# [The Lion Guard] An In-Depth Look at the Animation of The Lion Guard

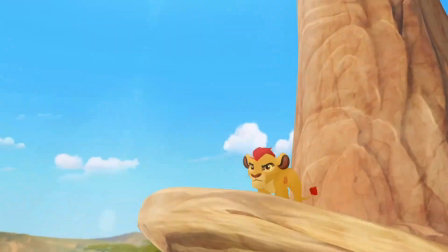The animation in The Lion Guard is, to say the least, a mixed bag.
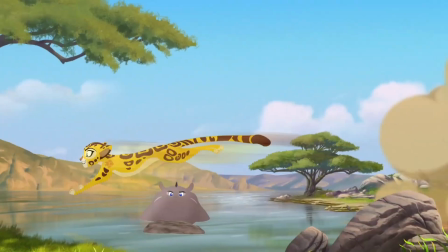Most of the time, the animation is competent and gets the job done well. Other times, the quality drops down to almost comically bad.
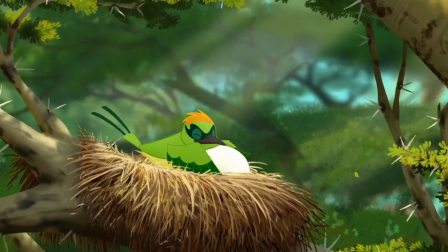On a few occasions, however, there's a scene that is so well done that I'm inclined to stop and rewind the video so I can examine it more closely.
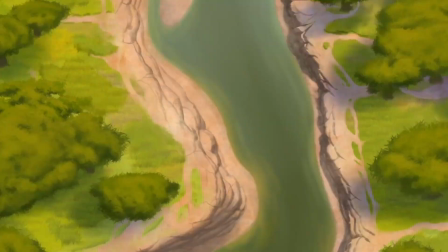I'm sure that most of this inconsistency comes from budget and time constraints,
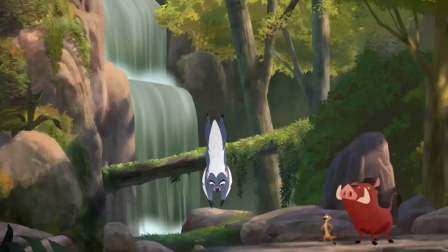since the quality of a particular piece of animation is largely dependent on two major factors,
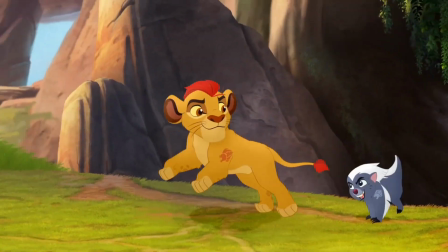namely, the skill of the animator and the time they have to spend on their work. But before discussing the quality of the Lion Guard's animation,
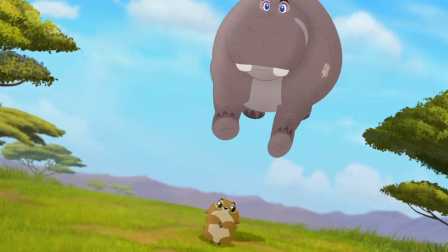it would be prudent to go over the show's art style, which is different than what was originally seen in The Lion King.
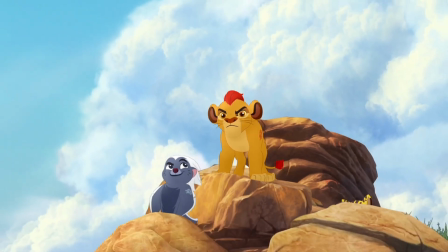Many of these changes are undoubtedly designed to make the show more kid-friendly.
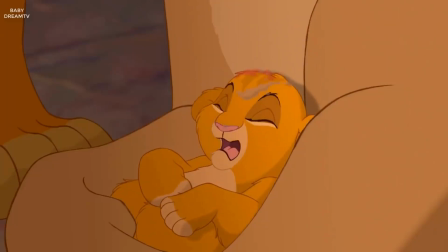The lions of the show share largely the same art style as the movie, with major differences coming in small fur details and shadows on the body.
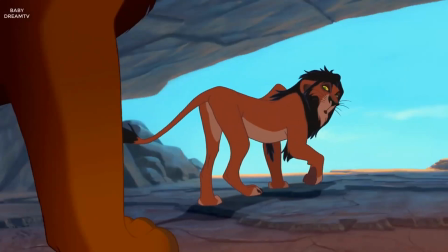The lions also have slightly larger eyes and an overall slightly more cartoony look.
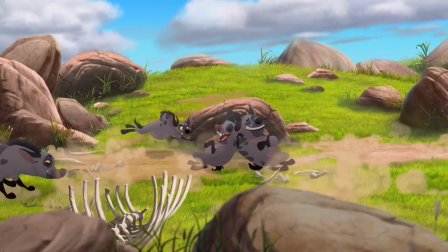The hyenas of the show represent the largest departure from the style of the original film, with rounded muzzles and less pointy teeth.
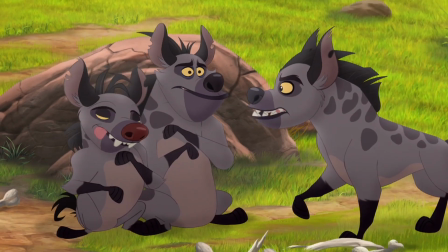This is clearly the biggest area where the show's creators wanted to make the show more appealing to a younger audience, but,
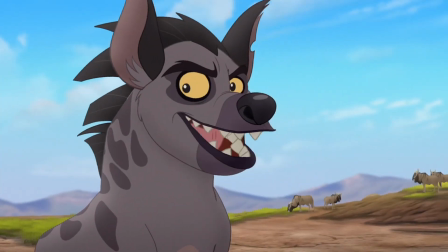that said, it does make most of the hyenas in the show look quite a bit younger than the hyenas seen in The Lion King,
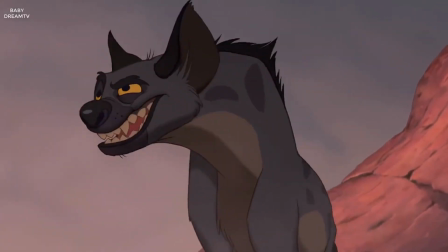which has given rise to a popular fan theory that Janja, Cheesy,
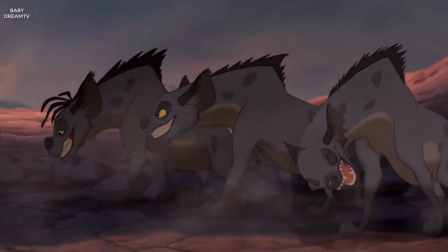and Chungu might be the offspring of the three main hyenas of the film, Shenzi, Banzai, and Ed.
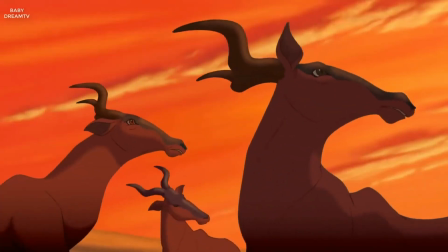The rest of the animals seen in the show have very different art styles as well,
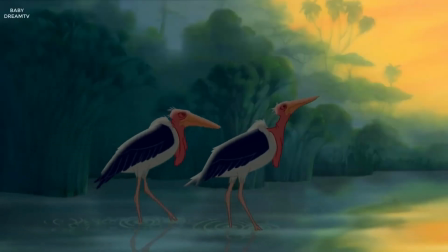but I believe that this is mostly the result of the fact that outside of the main cast of the movie,
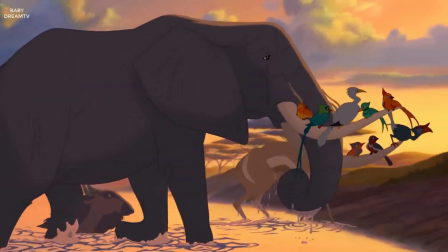there were almost no animals with named voiced roles, and as such were kept much more realistic and less cartoony.
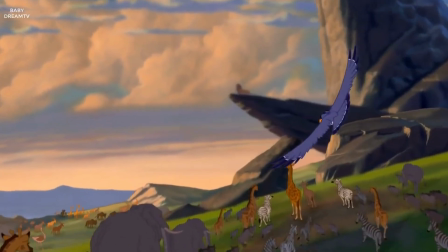Although, this has some inconsistencies within the film itself, since, during the opening Circle of Life sequence,
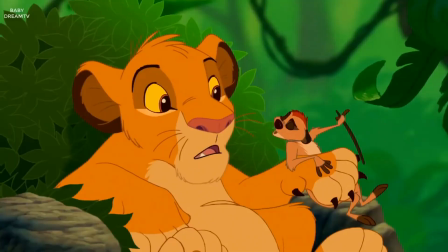there are some meerkats shown in a quasi-realistic style, a style which is not shared at all with the character Timon,
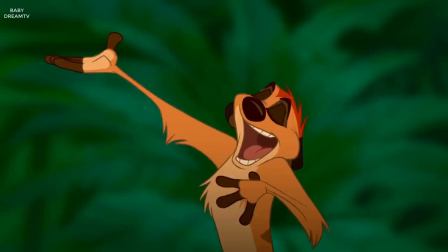who is introduced in the middle of the film.
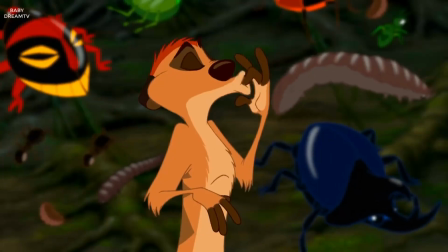It is thereby consistent with the movie for the TV series to introduce a more cartoony art style to its animals in the name of
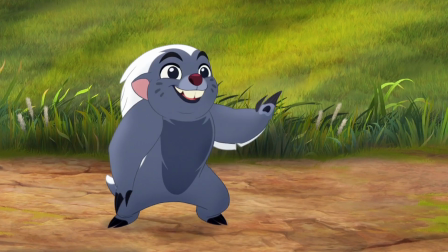anthropomorphizing them to the point where they can be legitimate characters in its episodes.
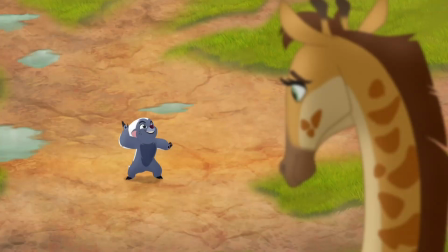Just by looking at the art assets seen in the show, it is clear that it is all done digitally,
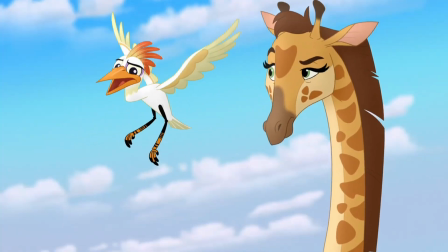but with outlines and details that give it a semi-hand-drawn look.
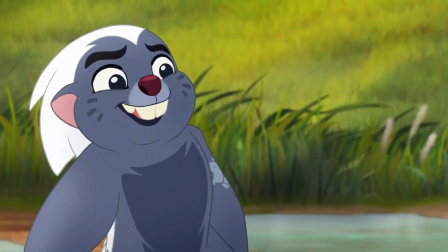The style works well for the show, and overall I find the style of the Lion Guard to be perfectly watchable,
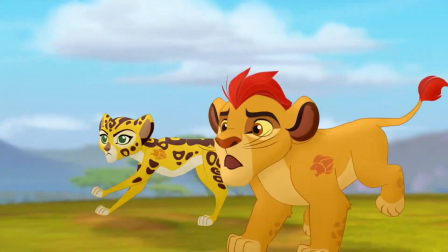though there is a bit of a shock when transitioning from watching the original film, since the changes in style are slight, but very noticeable.
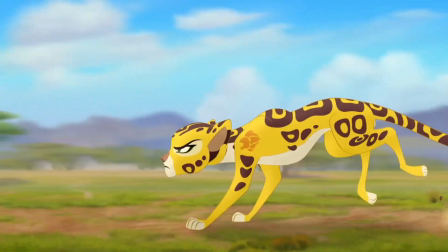Now that the art style has been covered, I'll return to the main topic of this video, the animation of the Lion Guard.
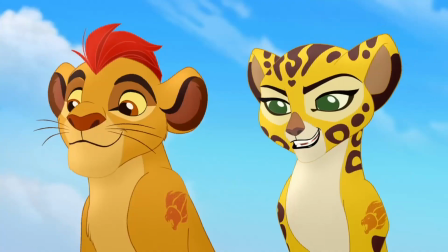While I can't say for certain, I have a theory that in order to keep up with production demands,
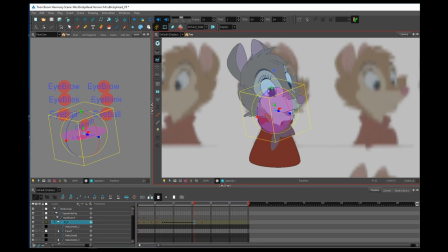the animation team uses a system similar to this one developed by a duo cartoonist.
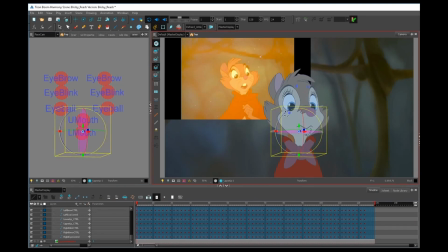Such a system allows for quality work to be produced many times faster than it could be otherwise, but it can only take you so far.
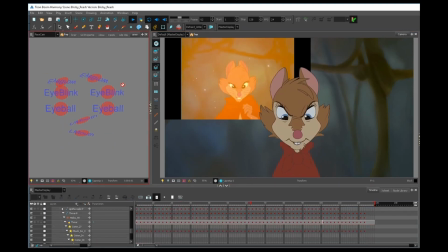There could be times when the angle the scene calls for simply isn't easily done with a character's rig,
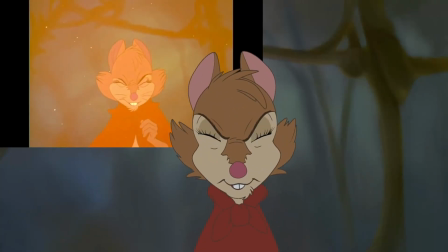making a need for compromises which might not look as good as it could.
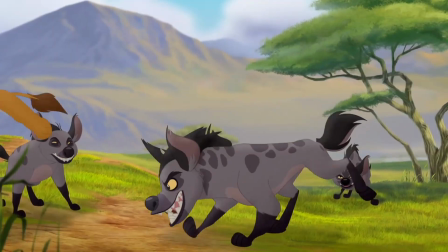Some notable examples of this include this shot from Never Roar Again, where Nala is defending herself from Janja and his clan.
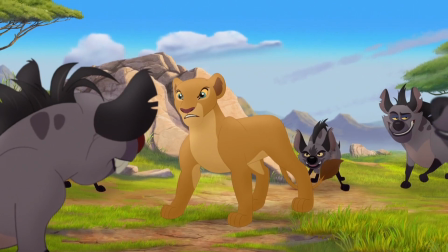Her actions feel stiff and uncoordinated, which, if my theory is correct,
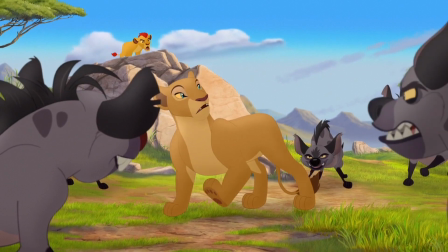is a result of her animation rig not being up to the challenge of her making the actions the scene requires of her.
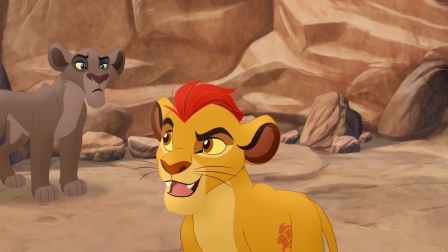Another time when the animation feels much stiffer than it should be is this scene from Lions of the Outlands,
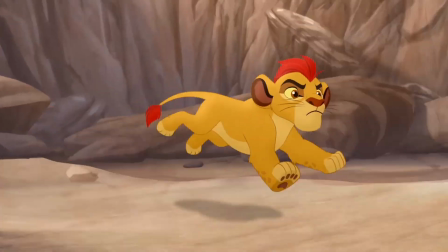where Kion jumps off a rock ledge to launch himself back into a fight. There's almost no transition between him jumping on and jumping off.
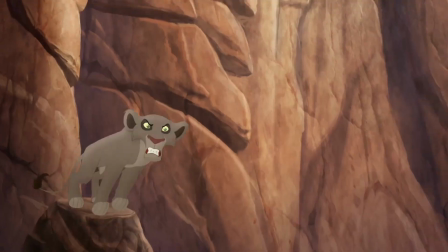This one might not actually be a result of Kion's animation rig, but it does represent an instance of the show's animation falling flat.
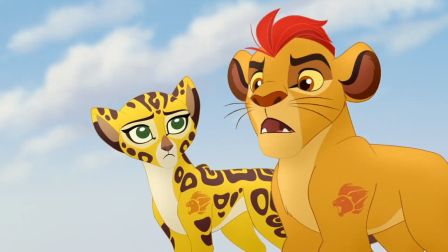But one of the most glaring errors I've seen so far comes from The Rise of Scar,
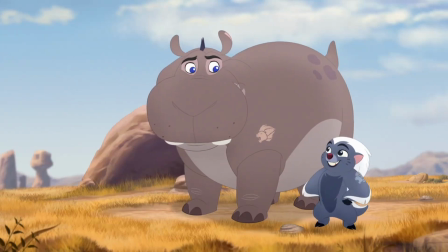where Beshti turns to talk to Bunga, and the underbelly color of his skin creeps up his cheek to his big grin position, even though his mouth is clearly far below. This is one of those rare instances where I noticed something so incredibly off that I laughed out loud.
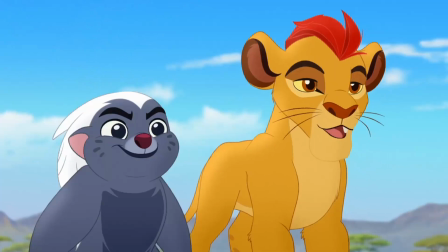But for the most part, the animation of the show works smoothly. Facial expressions and dialogue are almost always done perfectly with very few exceptions.
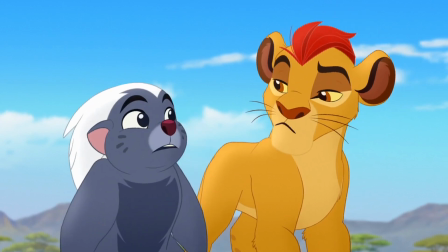The five main characters, Kion, Fuli, Bunga, Beshti, and Ono, are all well animated,
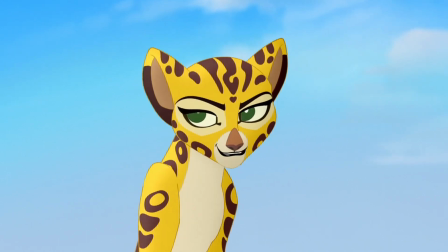probably due to them having the most screen time and thus the most resources devoted to their animations.
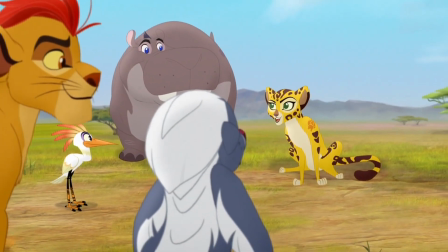The animators make great use of the range of expressions made possible with the animal characters too.
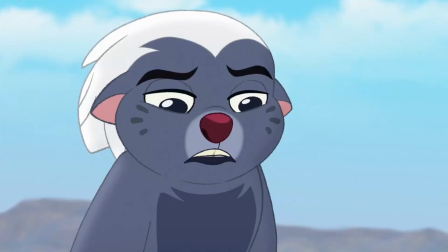Ear and tail movements are things that human characters don't usually have access to, And
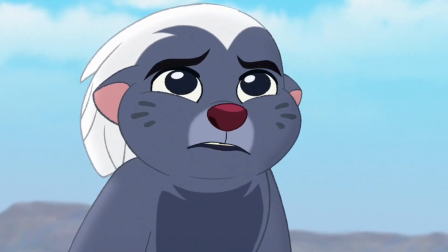the fact that they make good use of them in this TV series shows that the animators are willing
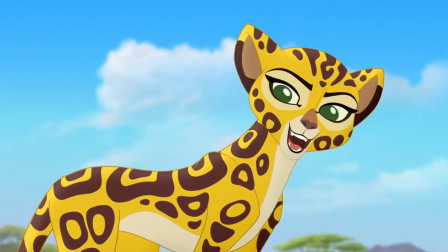to make use of all the tools at their disposal to make their characters as expressive as possible.
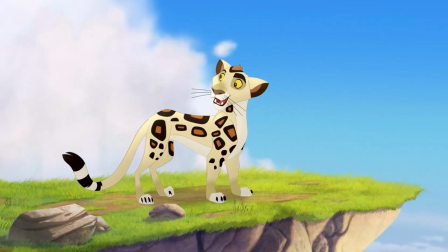I especially love how Beshti smiles contentedly and waggles his ears.
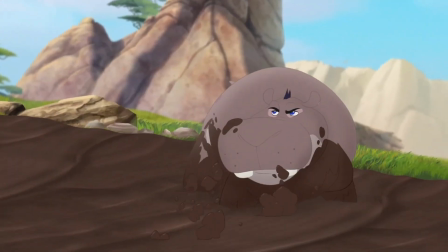Come to think of it, I just love Beshti. Sure, his character is heavily grounded in a basic, big, nice guy stereotype, but within that framework,
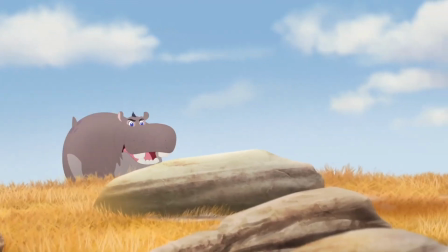his character has transcended the stereotype to become something more, and his animation does a lot to drive that home.
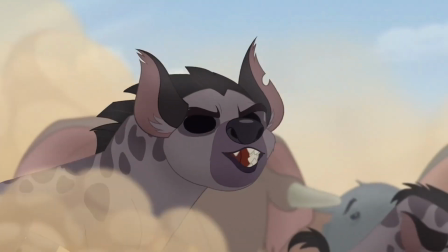Beshti often throws his immense weight around like it's nothing, demonstrating his great strength,
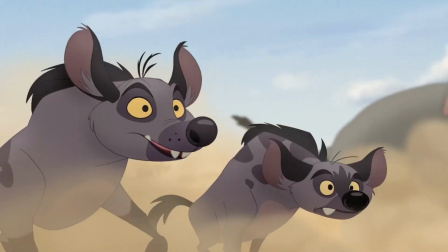and he frequently throws himself sidelong right into the thick of things, using his girth as an impenetrable wall.
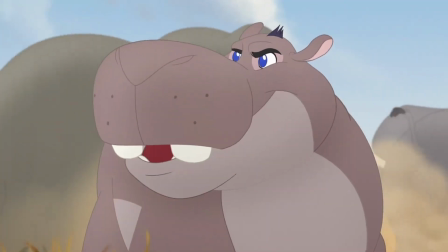The way he does this, all with a determined yet still cheerful expression on his face,
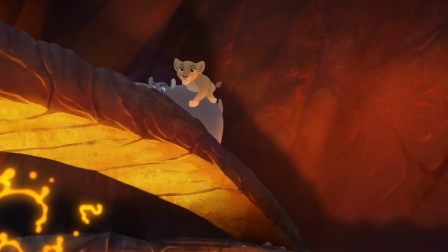tells mountains more about his character than dialogue alone could ever hope to do.
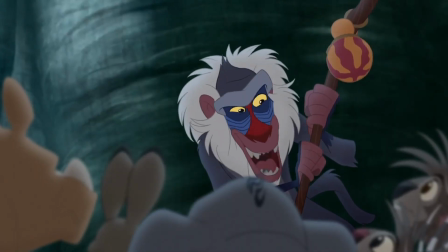The other four main characters are also heavily grounded in stereotypes, but to be honest,
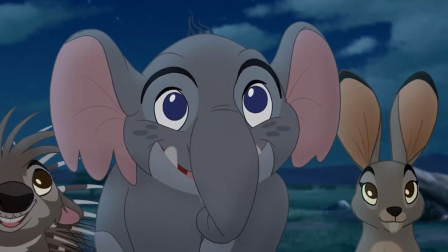most real people's personalities can be boiled down to something more general,
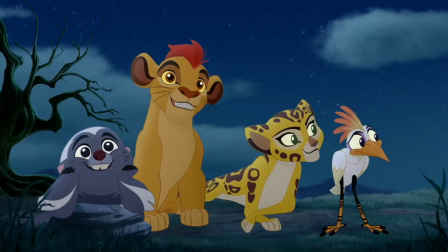so I don't see the use in trying to define characters in a work of fiction by the stereotypes they fit in.
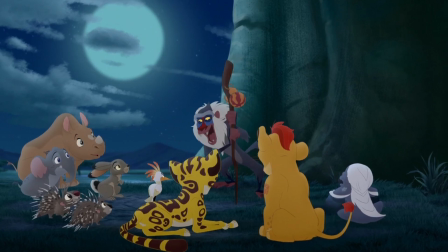Good fictional characters are supposed to be written well enough to defy such categorization anyway.
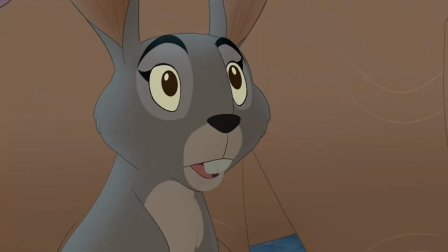Fuli, Kion, Ono, and Bunga each have animation that solidifies their characters into more than what mere writing and voice acting can do as well.
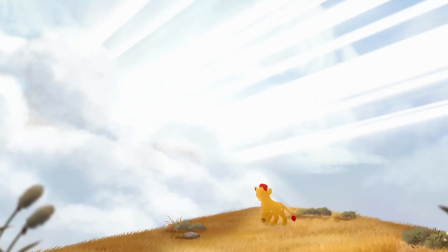Kion exudes confidence and determination in everything he does, except when he doesn't, but no one's perfect, and serves as the perfect leader for the guard.
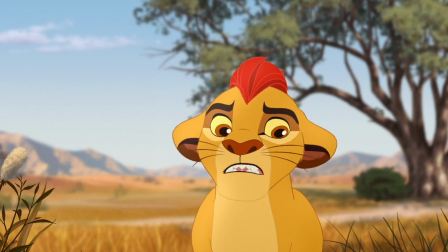His animation reinforces this by making the most of his young yet sturdy frame.
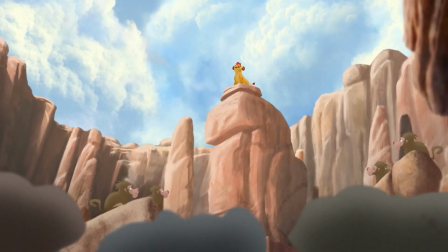He is always standing tall and proud, with his feet squarely on the ground.
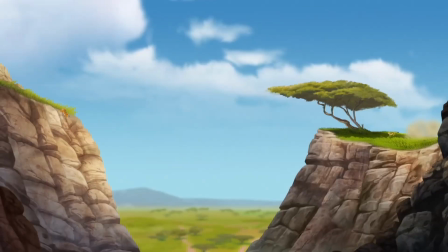Fuli is often seen with her head down, sleek and fast, even when she's standing still,
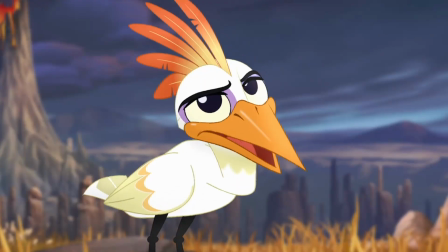and Ono's hunched shoulders hint at his tendency to be reserved and thoughtful.
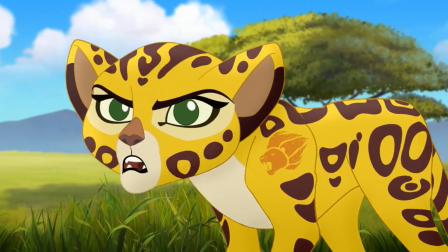Then there are the times when the animation really shines. Times when a camera angle is used to add an extra level of cinematic flair,
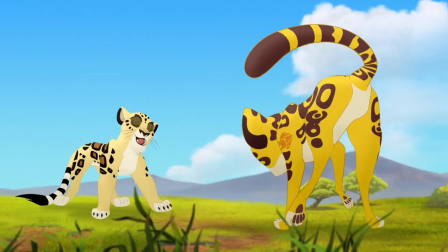with the characters holding up despite the unusual angle that their body is viewed from.
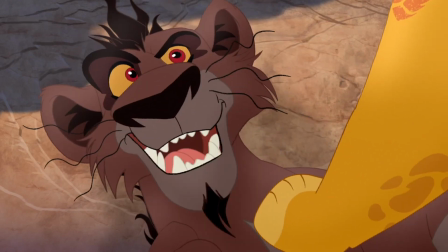Or times when a character's facial animation really adds volumes to their emotions.
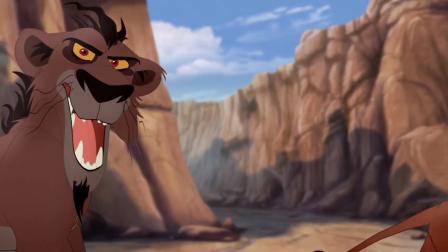These moments aren't as frequent as I would like, but the fact that they're there at all adds volumes to the overall quality of the show.
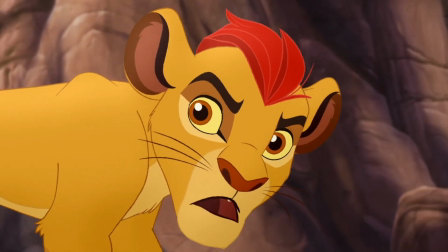Finally, I'd like to point out the general increase in quality between the first and second seasons of the show.
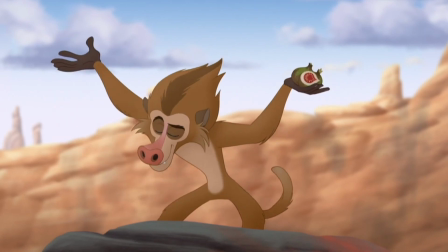For the most part, there seems to be an added level of competence overall. There's nothing I can put my finger on specifically, but it just feels a bit better.
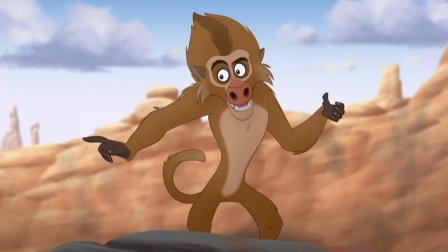I'm going to chalk this up to the team being more experienced with the project,
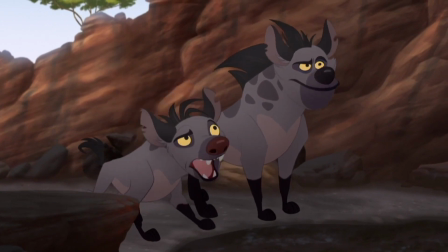but there are some specific instances where there has been a massive leap in quality.
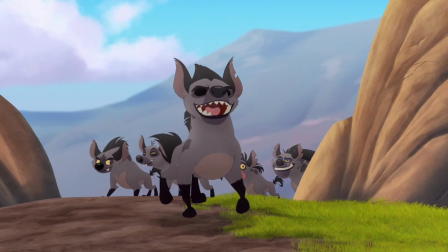During the first season, when characters would get covered in mud,
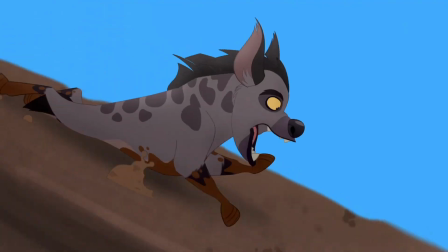it would often look like a mud-ish layer was slapped over their normal character model, and that was it.
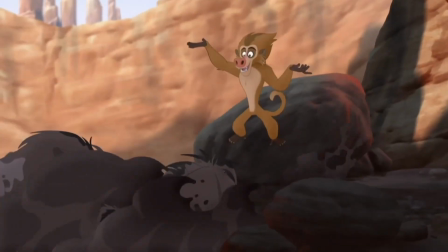But in Season 2, the mud has a new level of detail and care that is unprecedented for the show.
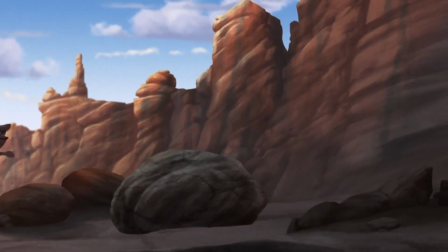It is a small thing, but I found that it really is the small things that count in animation.
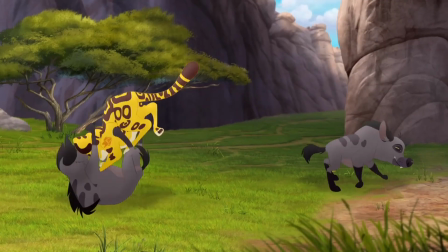Overall, I think that The Lion Guard is a well-animated show, with lots of room for improvement and many improvements already being made. Thanks for watching.